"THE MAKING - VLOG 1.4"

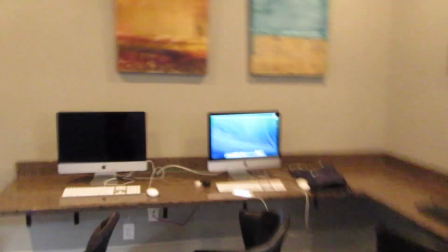(4:08)
It's usually pretty empty, so it's good working space. I like to come in here when I study, when I do homework, when I am editing my videos. I just like to come and sit, because it really makes you focus on the task at hand, what you're trying to do. And for editing, I really can't be distracted, so I like to just come in here, put my headphones in, and really just focus on the edit. So today we are actually going to be working on the Freedom video, and I'm going to show y'all how I sort of am going to put that together, because I'm not exactly sure right now. I have an idea of how I want it to be structured, but I have a lot of footage that I kind of want to put in place. The core of it is going to be me sitting at the lake, just kind of talking to myself, talking to the camera, I guess. And then I have a bunch of footage that I want to like place around it. So I'm not entirely sure how I want it to go, but I guess we'll figure out in the editing process.
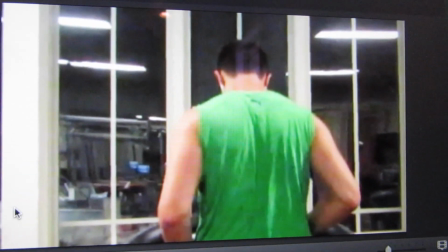(5:14)
So when I edit my videos, I just use iMovie. It comes on this Mac computer anyway.
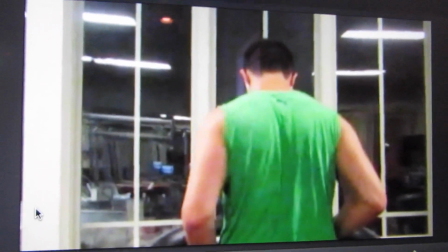(5:20)
I don't need to use any fancy software or anything like that. iMovie is pretty straightforward.
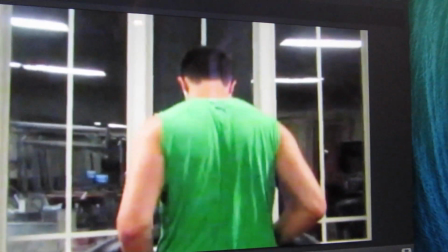(5:25)
I know how to use it, and it ain't complicated at all.
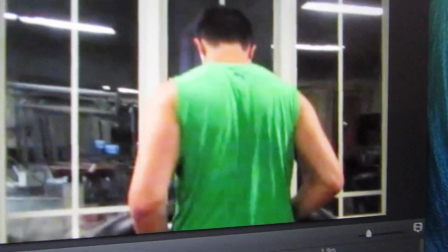(5:31)
This is the shot that I pictured in my head. So we'll go ahead and play it.
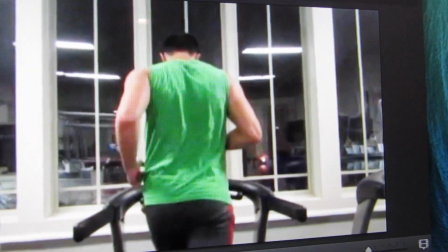(5:37)
I pictured it in slow-mo, and I wanted the words freedom to just pop up like right there.
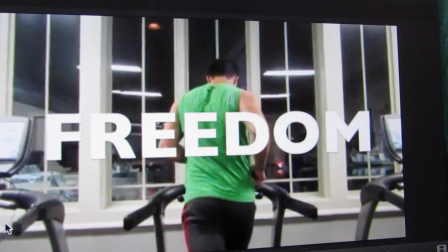(5:44)
So that right there is what I saw in my head. Now, when I'm in the editing process of it though,
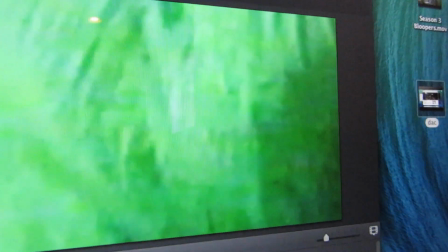(5:53)
I zoomed in, and I liked this whole effect.
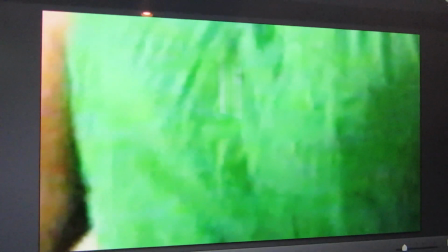(5:58)
So when you zoom in on iMovie, on regular footage or anything like that, the quality ain't great.
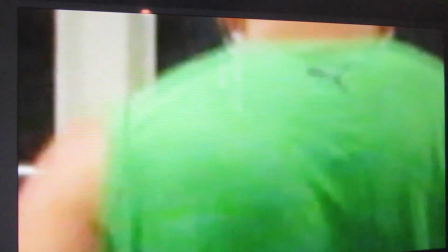(6:05)
It's really distorted, and I wasn't sure how I felt about it at first.
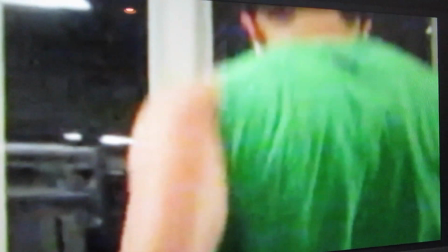(6:08)
And looking at it, I like how it starts out distorted, because it's sort of like it's sort of like a metaphor.
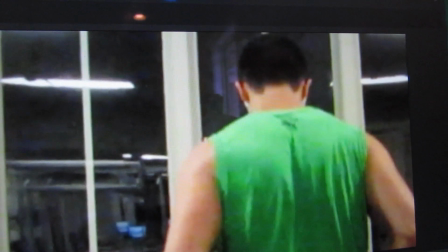(6:16)
Like you're really fucked up and you're really in a bad place, and as you come out,
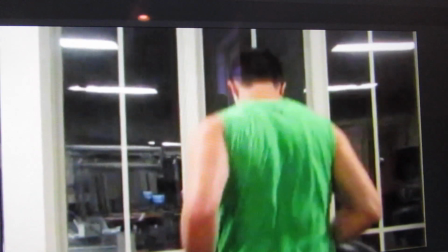(6:21)
it just gets better, and you can see the full picture, and you're just running towards that freedom. So it sounds really fucking corny, but that's just what is in my head, and I like sort of playing around with different editing tricks and techniques, just to sort of see what kind of story I can put together. And so far I'm liking this one.
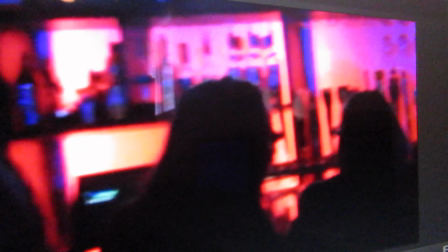(6:47)
So coming here, there's just a bunch of random shots, and they're all really distorted in slow-mo, sort of like the running shot, and I think it all ties together, and I really like this one.
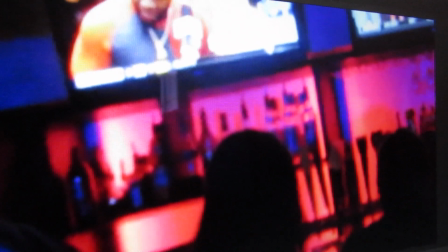(6:56)
I don't know why, but I just like it. And originally I was gonna have the voiceover trying to be everybody's friend over this one,
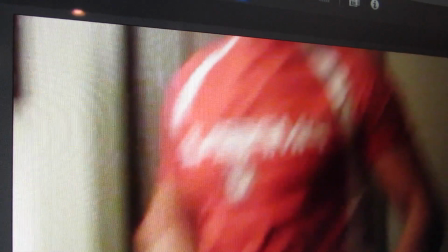(7:04)
but it didn't fit in right there when I was putting it all together.
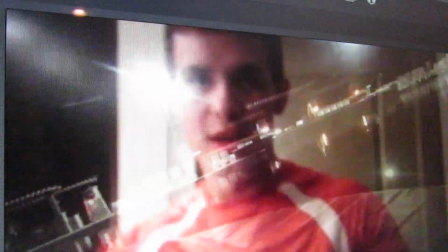(7:09)
But I really like that image right there, because it's just super slow and super just intense, I think.
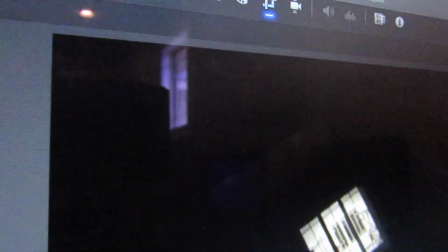(7:15)
And this one as well. And then you come over here, and there's about a little bit of silence,
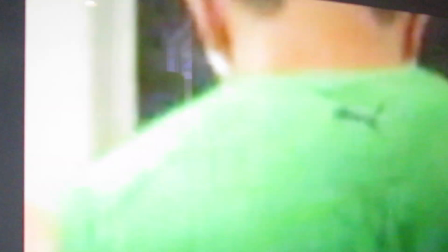(7:21)
and then sort of moving through into the running for freedom. I think we're just about done with the video. I have saved it to the computer, and now I am uploading it. I'm in the process of uploading. I have about 20 minutes left. It usually takes between 30 minutes and an hour. Usually I try to keep my videos between 5 and 7 minutes. Sometimes they go over, most times they go over, but between 5 and 7 minutes, it's a pretty quick upload. Anything after that, it takes fucking forever, and I hate when it goes over an hour. One time I was in here for a good 2.5 hours. I think that was my coming out story. It was like a 9-minute video, and it took like 2.5 hours. So it takes about an hour to actually upload, and then processing takes a little while too. So it's just a pain in the ass.